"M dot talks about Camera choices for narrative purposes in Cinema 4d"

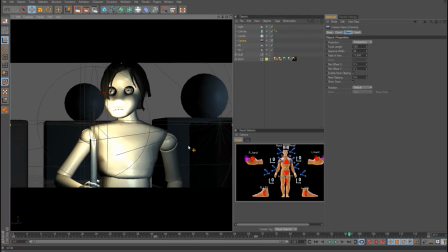[0:00]
Hello, M.Strange here. Now I'm going to talk a little bit about cameras and just about camera choice and different cameras.
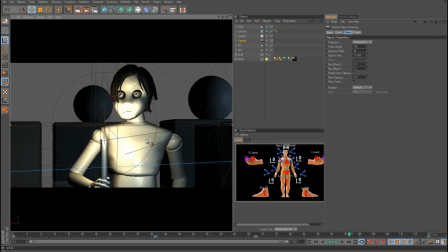[0:08]
And I think the first thing about cameras is that if you want to learn how to use cameras or kind of just get in that whole frame of mind,
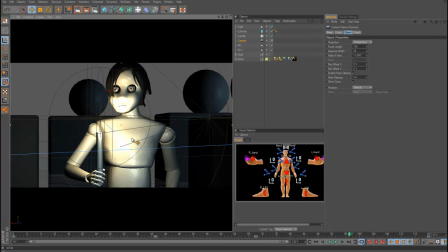[0:18]
the best thing you can do is go buy like a real camera, like a digital SLR, and just start shooting photos and get like a couple different lenses at least. Have like a wider lens, like a 24 millimeter or smaller,
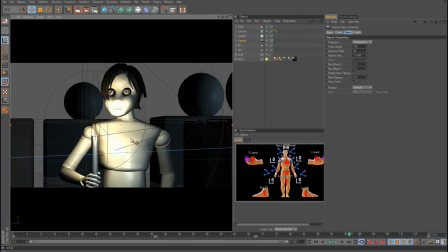[0:32]
and then like a zoom lens, something like 80 millimeters and higher, and then if you can too, like a macro lens for shooting super close-up stuff.
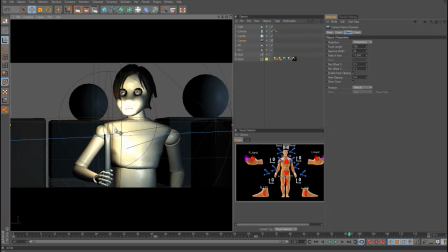[0:44]
And just shoot a bunch of photos, and that's how kind of I learned, was using video cameras and still cameras to learn
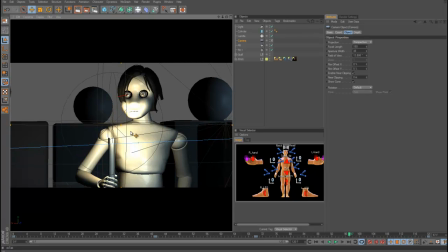[0:51]
how I wanted to express myself through photography, and why and when I would use different shots, and also watching films and things like that can help you. But firstly, this is something that I do because I'm using a different cameras than Cinema 4D, and by default they're just called camera.
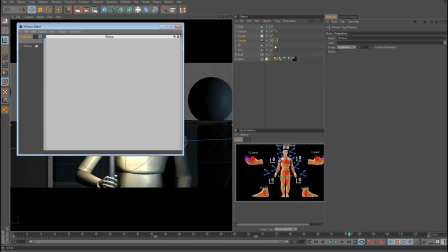[1:07]
So something that I do so I know what kind of camera it is, I'll make an espresso tag and drop the camera in there twice, and then I'll go here and take the focal length and then input it
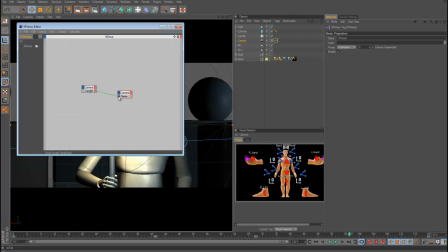[1:23]
into the name. So now the camera's name will be its focal length.
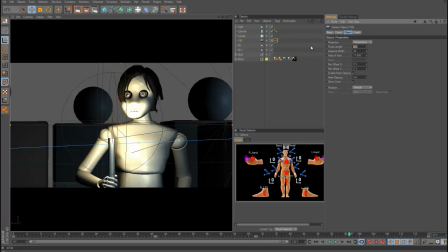[1:28]
So if you change its focal length, it'll change the name. So if that's a 24, then it's a 24.
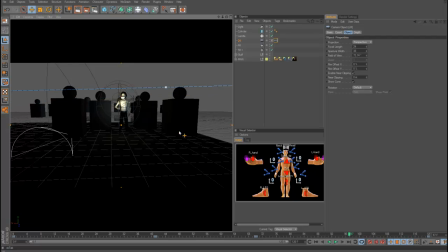[1:35]
So then I know. So now why, in this scene, let's say why would you use a wide angle lens?
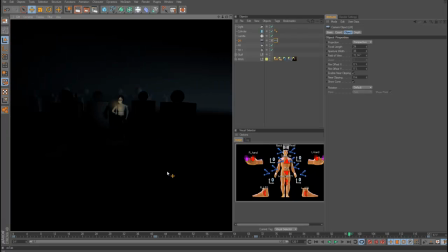[1:44]
Like, let's say this shot selection here, a 24. So this is just the way I do things. I think of like a wide angle lens or a wider lens. You're showing where the character is.
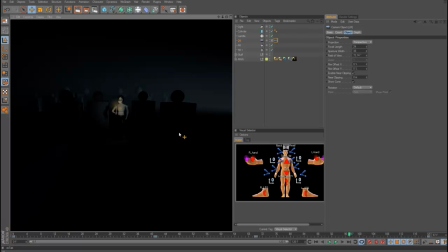[1:59]
You're showing something about where they are in relation to their location in the world, right?
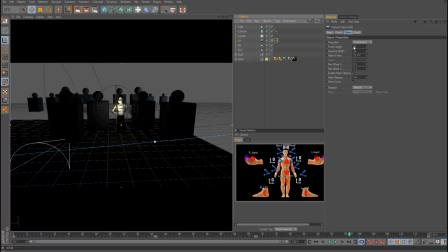[2:05]
So you're showing where they are. And then why would you use a wider lens?
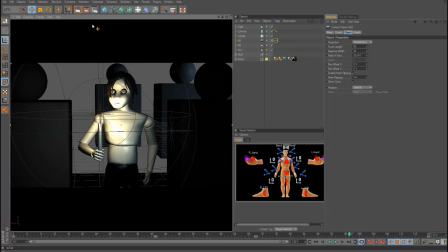[2:11]
Like an 80, let's say. I mean a narrower lens, a zoom lens.
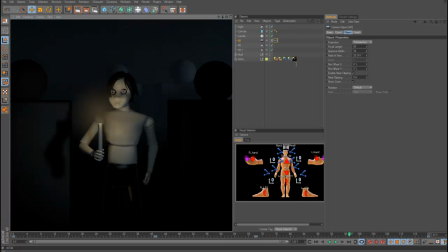[2:16]
So if a wide angle shows you where they are, then the narrow lens or the zoom lens shows you what they're thinking, because you get a closer look into their eyes and their face and their mannerisms.
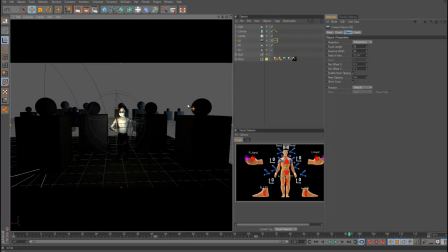[2:28]
So let's go back, and it's like we can either even use a super wide lens.
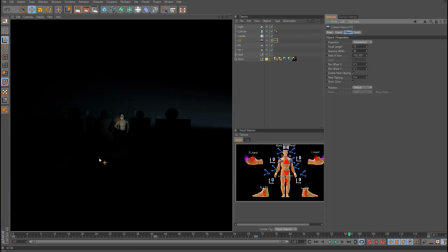[2:35]
So wide lens, where is this guy? Oh, he's in this weird blue place. It's too far, so you can't really get what he's thinking besides his body language or his pantomime, which is hard.
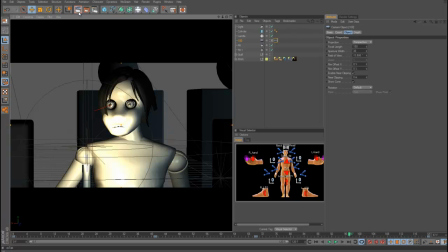[2:46]
But then we'll use a really good zoom lens or a 150, and now we can actually see what he's thinking.
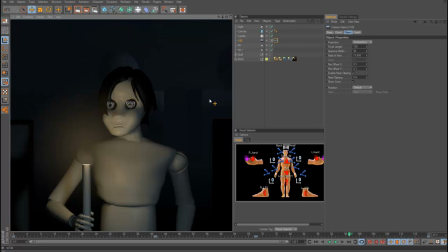[2:55]
So in storytelling or filmmaking, kind of what I'm doing all the time, it's like, where are we? What are we thinking? What are we feeling? Because this is also, you can get what the character's feeling. So when they go to a new location, you've set it up.
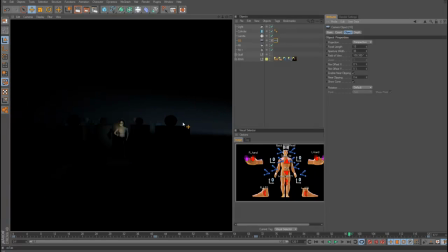[3:09]
If you want to show the viewer where you are, you would use a wider lens or a master shot to show them, show the audience where you are.
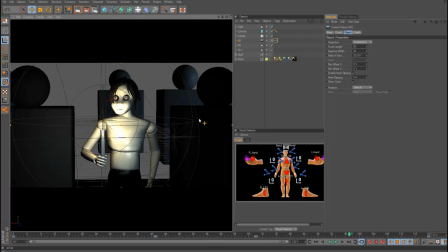[3:17]
If you don't want to show them where you are, then you would use zoom lens or narrow lenses,
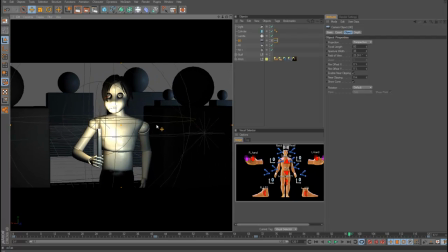[3:25]
because it's not showing, it's only giving you little glimpses of the location.
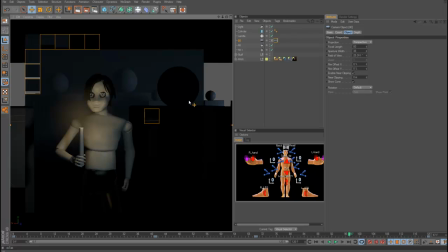[3:31]
So they're wondering like, what is this place? Where is this place? So by using the zoom lenses, you're limiting their ability to know where they are.
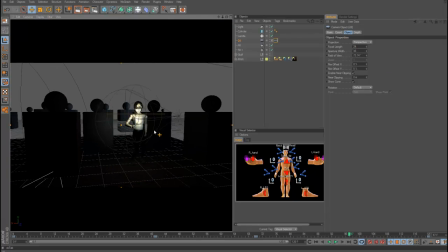[3:40]
Again, you go back to the wide, you're showing them.